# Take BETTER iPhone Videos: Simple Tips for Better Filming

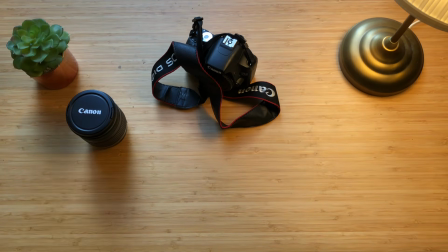(0:00)
You know those travel sequences where the filmmaker does loads of jump cuts, packing their vast range of camera gear?
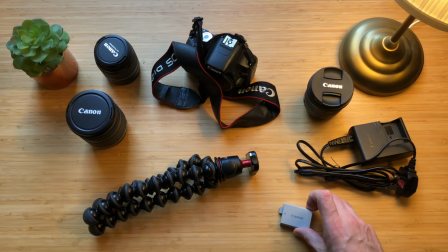(0:06)
Well, I can't really do that sequence, because if I did, it would look like this.
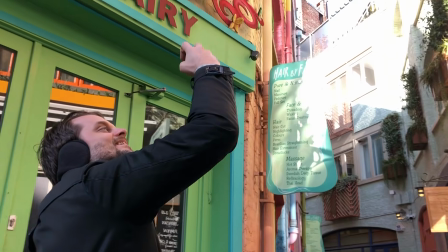(0:16)
When you're starting out, it's easy to feel daunted by not having enough camera gear,
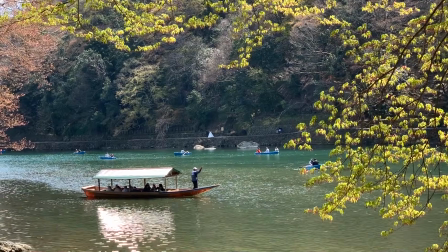(0:21)
money, or knowledge to feel worthy enough to make a successful YouTube video.
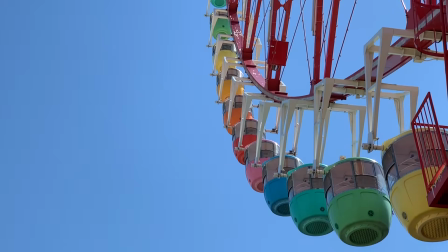(0:25)
Through some miracle, however, armed only with my iPhone,
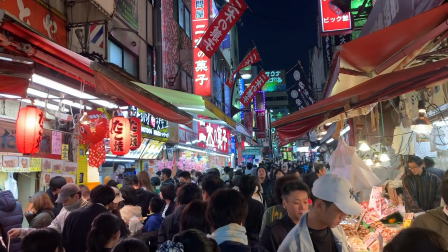(0:29)
this channel recently passed 6 million views, and the footage that got me there ranged from an iPhone 5S to an iPhone 11 Pro.
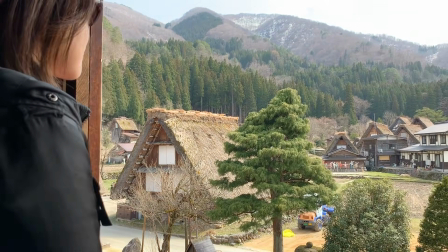(0:38)
There are certainly better looking travel videos out there, but the point I want to make is you already have everything you need to make something great.
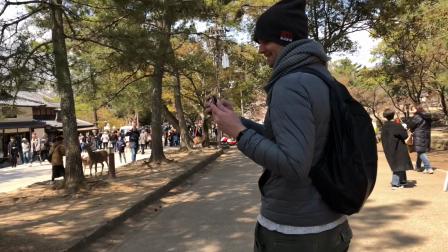(0:46)
And it's the phone in your pocket.
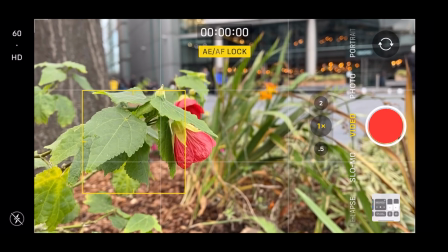(0:49)
So in this video, for the first time, I'm going to go into super detail of how to make your smartphone video,
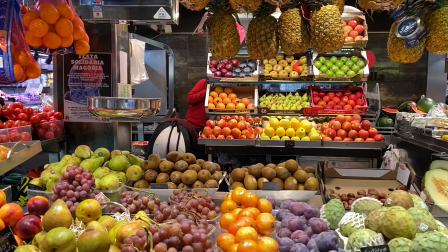(0:56)
not just iPhone, look the best it can do without any additional purchases.
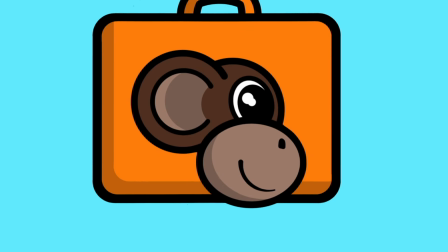(1:01)
This is Suitcase Monkey on how to shoot the best video on your smartphone.
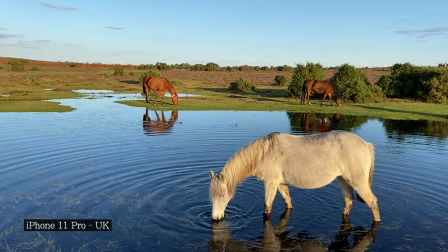(1:10)
Keep an eye on the bottom left of the screen throughout this video.
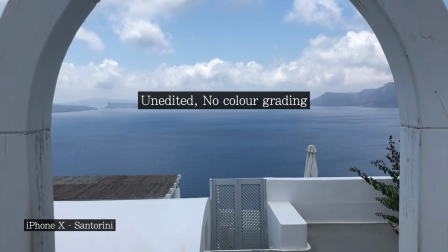(1:14)
This is all raw footage I've shot from my previous travel vlogs, and I'll add which iPhone is being used.
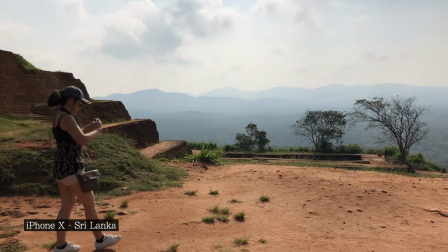(1:20)
You'll be able to see how your device might compare and what is possible with each.
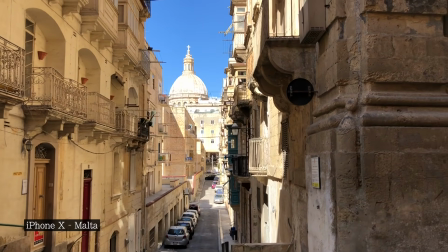(1:25)
Again, pretty much everything I'll be talking through is transferable to other smartphones.
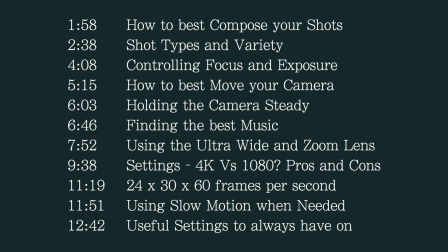(1:30)
I'll add the timestamps here and in the description if you're particularly interested in something specific.
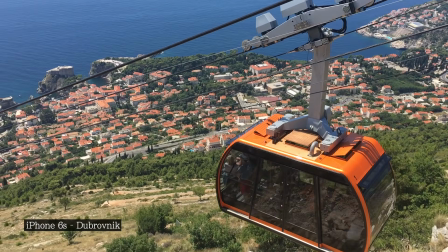(1:36)
If you're new here, we normally make travel movies from around the world, trying to inspire you on where to visit next.
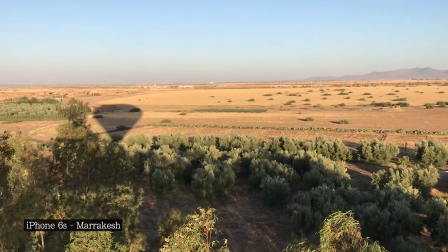(1:42)
So if that sounds like your sort of thing, then please subscribe to join the monkey troop.
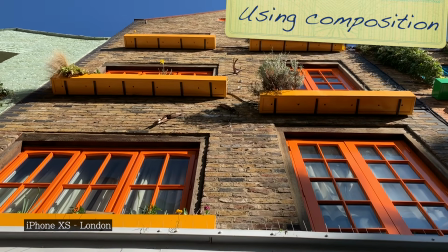(1:47)
So I want to start with how you can use simple composition to make your shots really stand out.
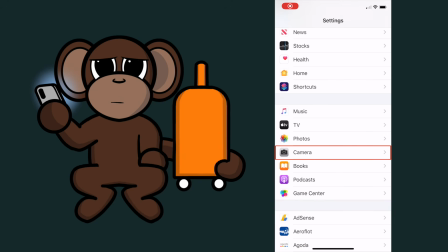(1:53)
For this, make sure you have the grid turned on in your camera settings.
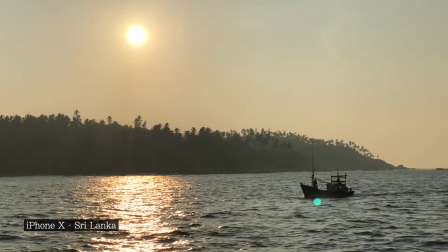(1:57)
This will split your camera into sections, which is a good reminder for something known as the rule of thirds.
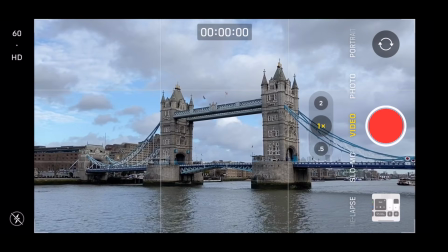(2:04)
Roughly speaking, this is the idea that by moving your subject to where the lines intersect,
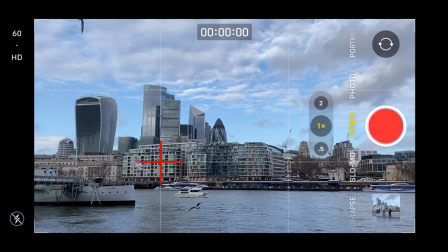(2:09)
it creates a stronger dynamic within your composition, making for better framing and therefore a better looking shot.
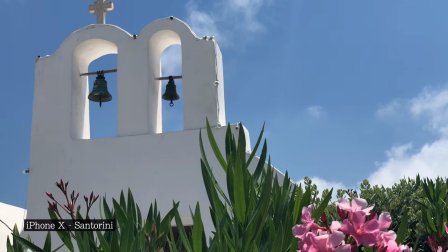(2:16)
Now, I use this all the time in my videos and often find myself preferring to actually nudge the subject well into the far third of the frame. Immediately, this will create a more cinematic look when used correctly. Something else to consider with composition is variety.
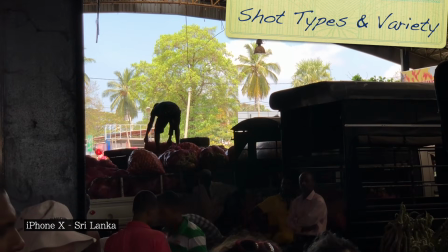(2:32)
There is nothing worse when editing than not having enough variety to play with.
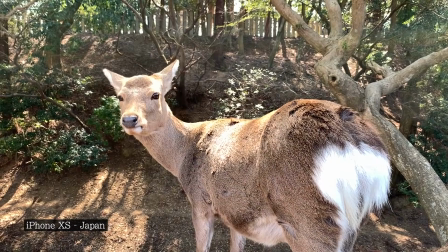(2:37)
For our 14 more days in Japan video, I shot 4,000 individual clips in total.
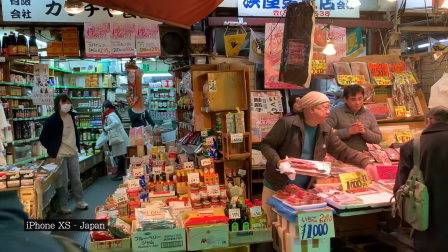(2:43)
In the 40-minute finished vlog, I only used 1,000 of them.
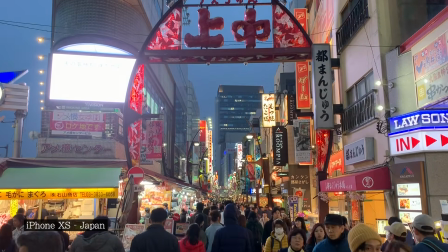(2:48)
That travel vlog is actually my personal favourite, so I think it's a good video to watch after this one to see everything I'm talking about in action.
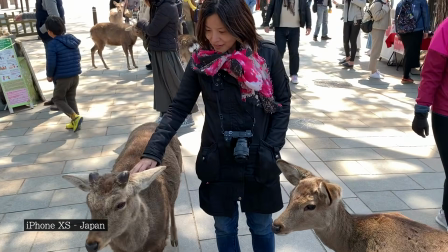(2:56)
So whilst filming, think about getting a wide variety of shot types.
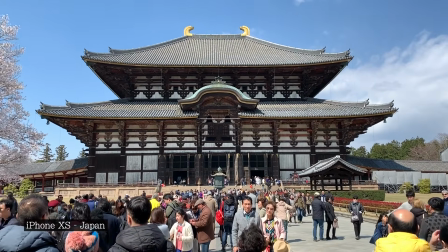(3:00)
You could start with a bunch of wide shots, for example, often called establishing shots.
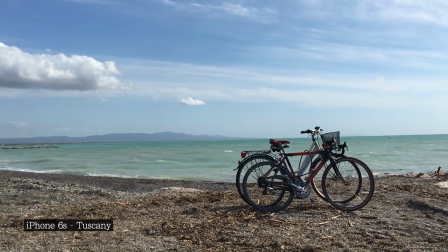(3:05)
These can make a great introduction to a scene. Maybe you've arrived somewhere and want to give your audience a taste of what's to come.
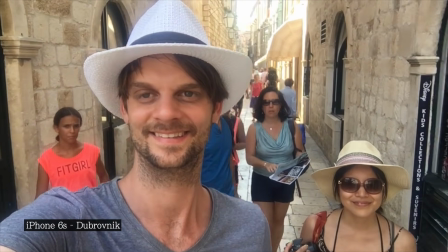(3:13)
Also, get a variety of mid shots. These are great for capturing people, since they're usually around waist height.
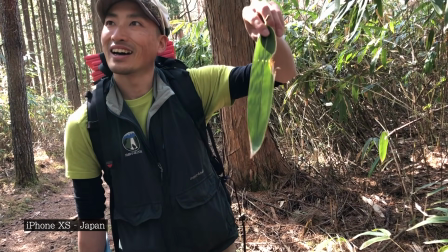(3:19)
It allows more information for the viewer, creating a better focused story, which is the ultimate goal.
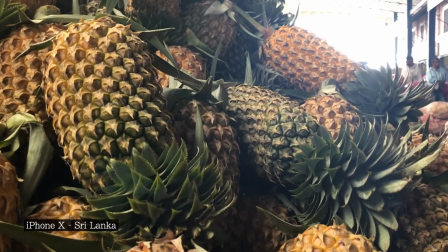(3:26)
Also, get a nice mixture of close-ups, so you can really see those textures burst onto the screen.
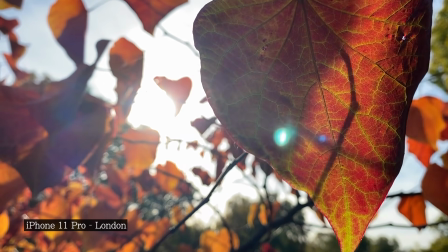(3:32)
Then, mixed within all of this is colour. Always look for bright colours, as it can act as beautiful punctuations throughout a video.
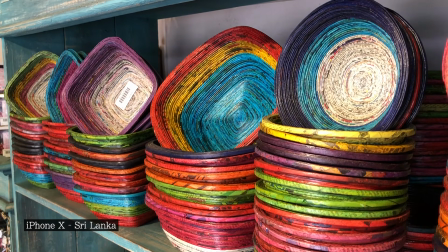(3:41)
Then, for the cherry on the cake, be aware of both the light and dark in your surroundings,
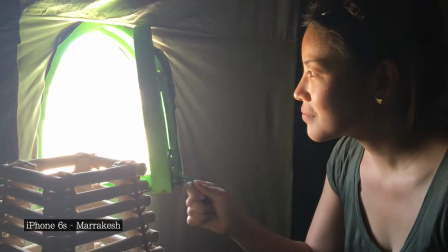(3:46)
since finding these can create some beautiful contrasting shots.
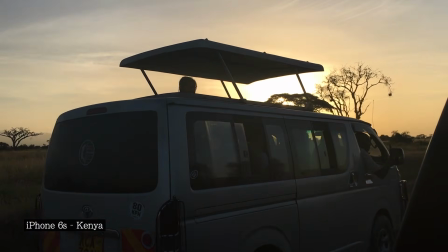(3:50)
With all of this, your phone will automatically focus on the objects and people in front of you, and then adjust the light accordingly.
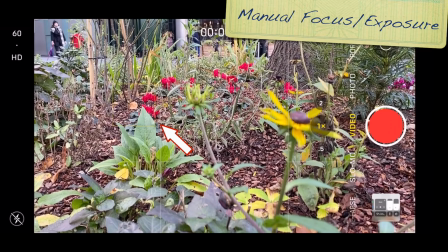(3:58)
But experiment with manual focus and manual exposure for complete control.
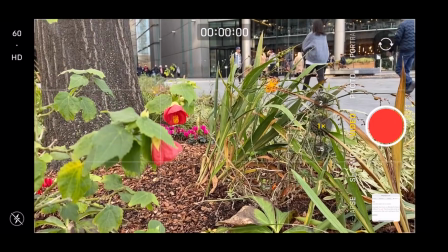(4:03)
Tapping on the screen will force the iPhone to focus on that particular area, which can create a nice depth effect for the background.
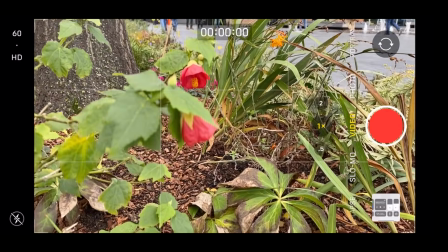(4:10)
To get even more control, tap and hold the screen until you see AE/AF lock.
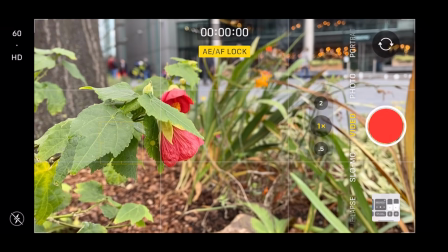(4:16)
This locks both the focus and exposure coming into the lens.
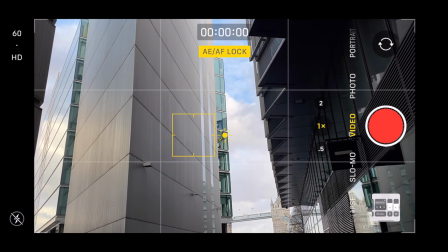(4:20)
This is great if there's lots of movement or changing light in the scene and you don't want the camera to auto-change all the time.
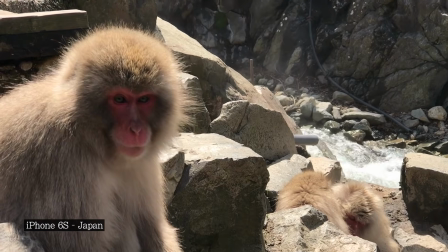(4:27)
This is almost a must when filming things close up. If everything is locked and you stay the same distance to your subject, you will be getting the best results possible.
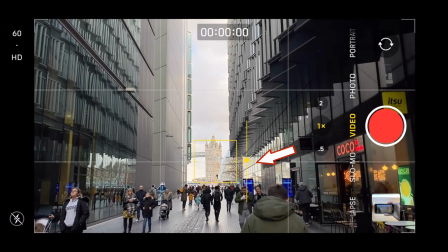(4:36)
Swiping up at any time will increase the light being let into the lens.
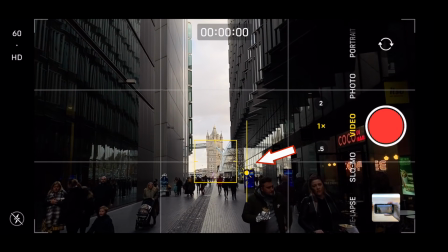(4:40)
If you already have lots of light such as from the sun, swiping down on the display will decrease the exposure to create a dramatic silhouette.
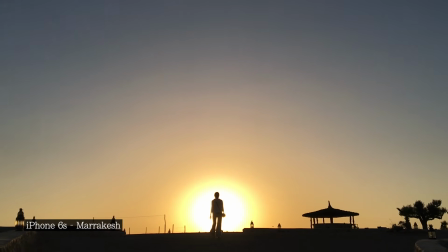(4:48)
Having all this variety of clips, wide, mid, close-ups, colour,
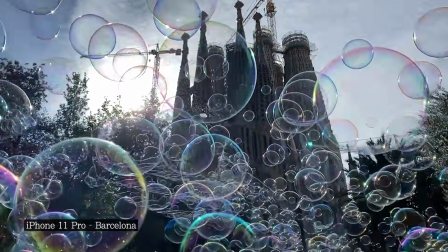(4:54)
light and dark, can really spice up your footage and allows for greater options when you get to the final edit.
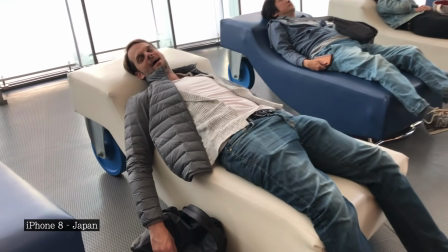(5:00)
The more options you have, the better storytelling choices you can make.
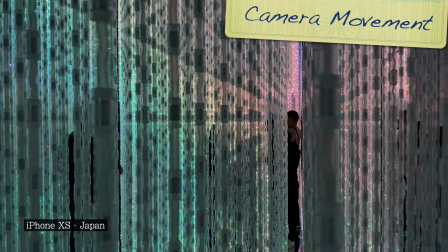(5:05)
Another big thing that will really take your video to the next level is the movement of the camera itself.
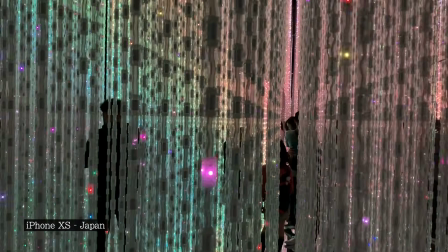(5:11)
You'll notice that in lots of shots I do, there is often some movement involved.
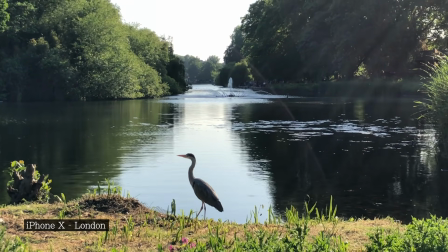(5:15)
Sometimes it is moving the camera forwards ever so slightly, or from one side to the other.
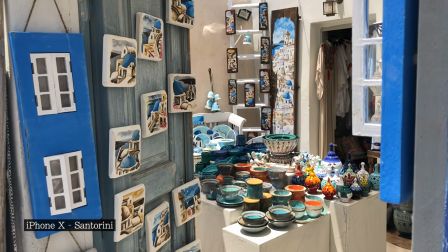(5:20)
This all adds to the pace of a scene, instead of it just being static shot after static shot.
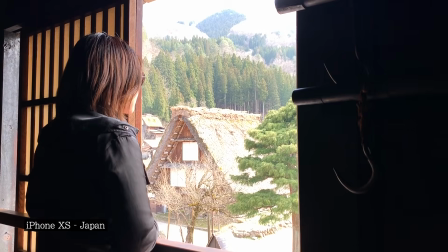(5:26)
If you're walking and moving through a scene, then use the objects around you as if you're dancing the tango together.
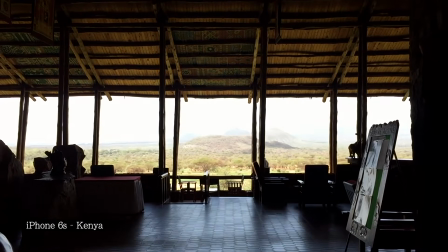(5:32)
Maybe you're walking straight forward as an area starts to reveal itself to you.
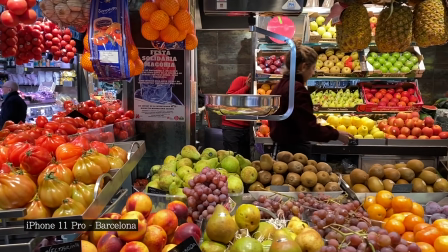(5:37)
Maybe you're shooting to the side to provide a nice parallax. Maybe you're panning from one side to the next or tilting the camera up or down.
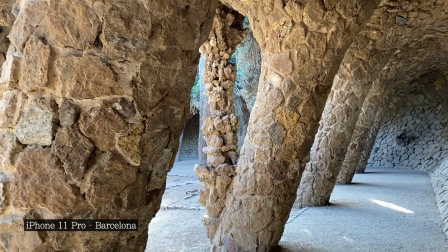(5:44)
How do the subjects in your frame relate to each other and move with each other?
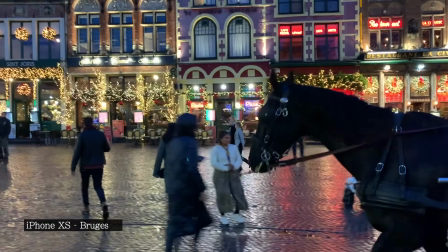(5:49)
Are you using the rule of thirds or playing with symmetry? There are loads of options here.
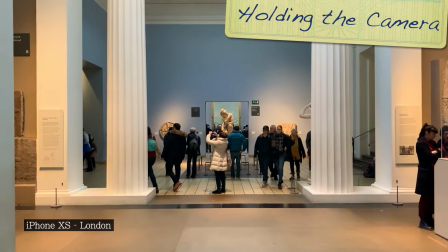(5:53)
Now, I've had numerous people thinking that I use a gimbal for my iPhone, but I promise you my arm is just very steady.
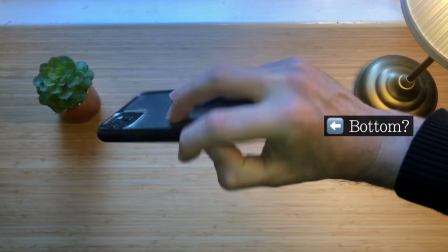(6:01)
To achieve this, I either hold the iPhone from the bottom with index and little finger running along the sides, or add the other hand to steady it from the bottom.
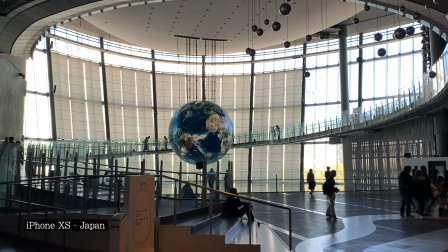(6:10)
Connected to the movement of the camera is the added benefit of pacing your story and emotion.
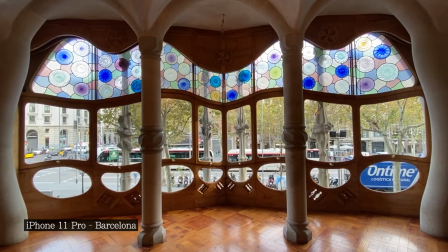(6:15)
So don't forget to film plenty of still shots. Speeding up the pace of a scene can only really be earned if it's in contrast to something of a slow pace.
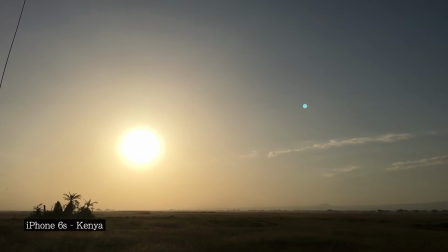(6:24)
Otherwise, if everything is fast, then nothing is fast. And that's very deep.
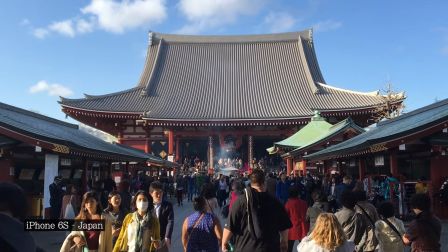(6:30)
If you would like more tips on the editing side of things, please leave a like below and comment to let me know what else you would like covered.
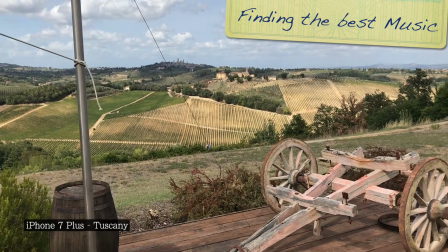(6:37)
Something that really helps with pace, of course, is the music you choose for your videos.
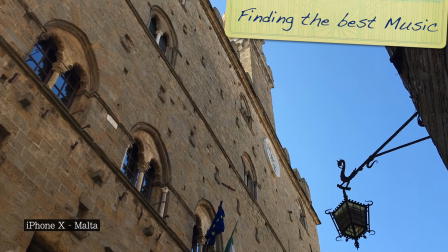(6:41)
The right song often makes a good video great.
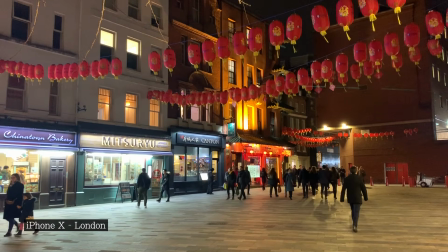(6:44)
So before we look at using the ultra-wide lens and delving into the settings, this leads us nicely into this video's sponsor.
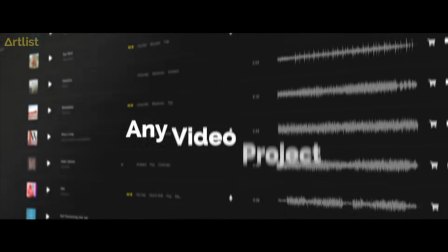(6:52)
For the last 15 months, I have used Artlist to find the best music to fit my videos.
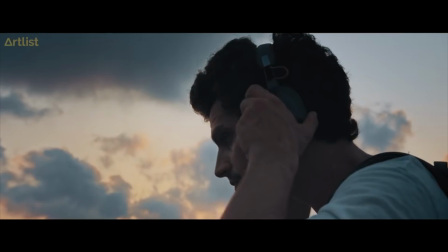(6:58)
Apart from having a massive, easily searchable library covering all moods and genres,
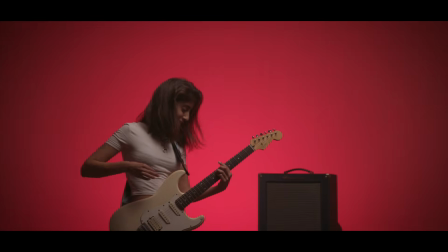(7:03)
there are a few things that set Artlist apart, and it's why I still continue to use them today.
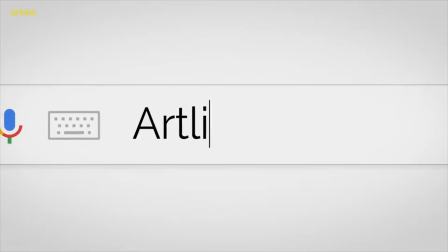(7:08)
All the music is approved for YouTube, so you won't have any monetization issues, but you can also use it for professional film and TV work.
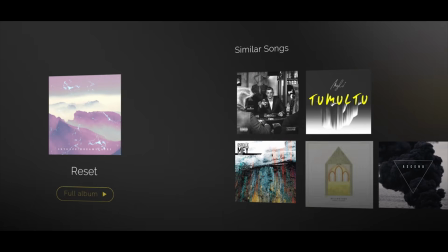(7:17)
Also, the music you download while your subscriptions are active will always belong to you, even if your membership expires.
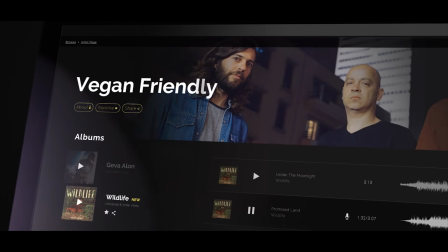(7:24)
This is not always the case for other subscriptions and was a big reason for me to sign up in the first place.
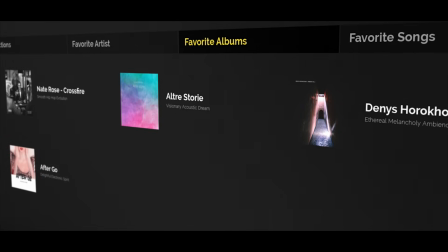(7:29)
So for anyone interested in Artlist, I have a special link below that will get you 2 months for free when you sign up to their 12-month plan.
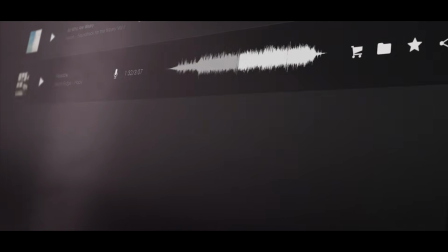(7:37)
You will also be helping support this channel, so thank you to anyone who takes up the offer below.
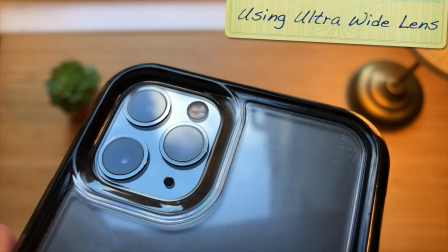(7:43)
Something else I wanted to touch on in regards to composition is the new ultra-wide lens introduced in the iPhone 11 range.
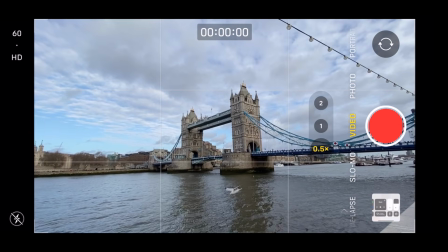(7:50)
The ultra-wide lens allows us to zoom out and introduces tons of new possibilities, but I think knowing when to use it is key.
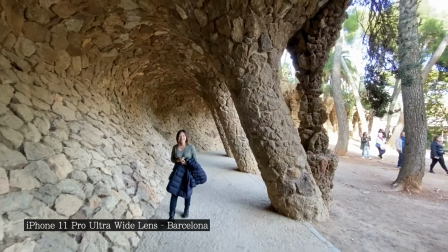(7:59)
I got to explore this myself when we were recently on holiday in Barcelona. Barcelona vlog coming soon, by the way.
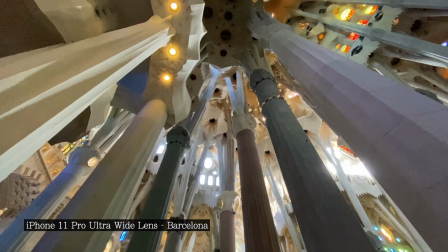(8:05)
So for example, look at this shot here showing the impressive Sagrada Familia.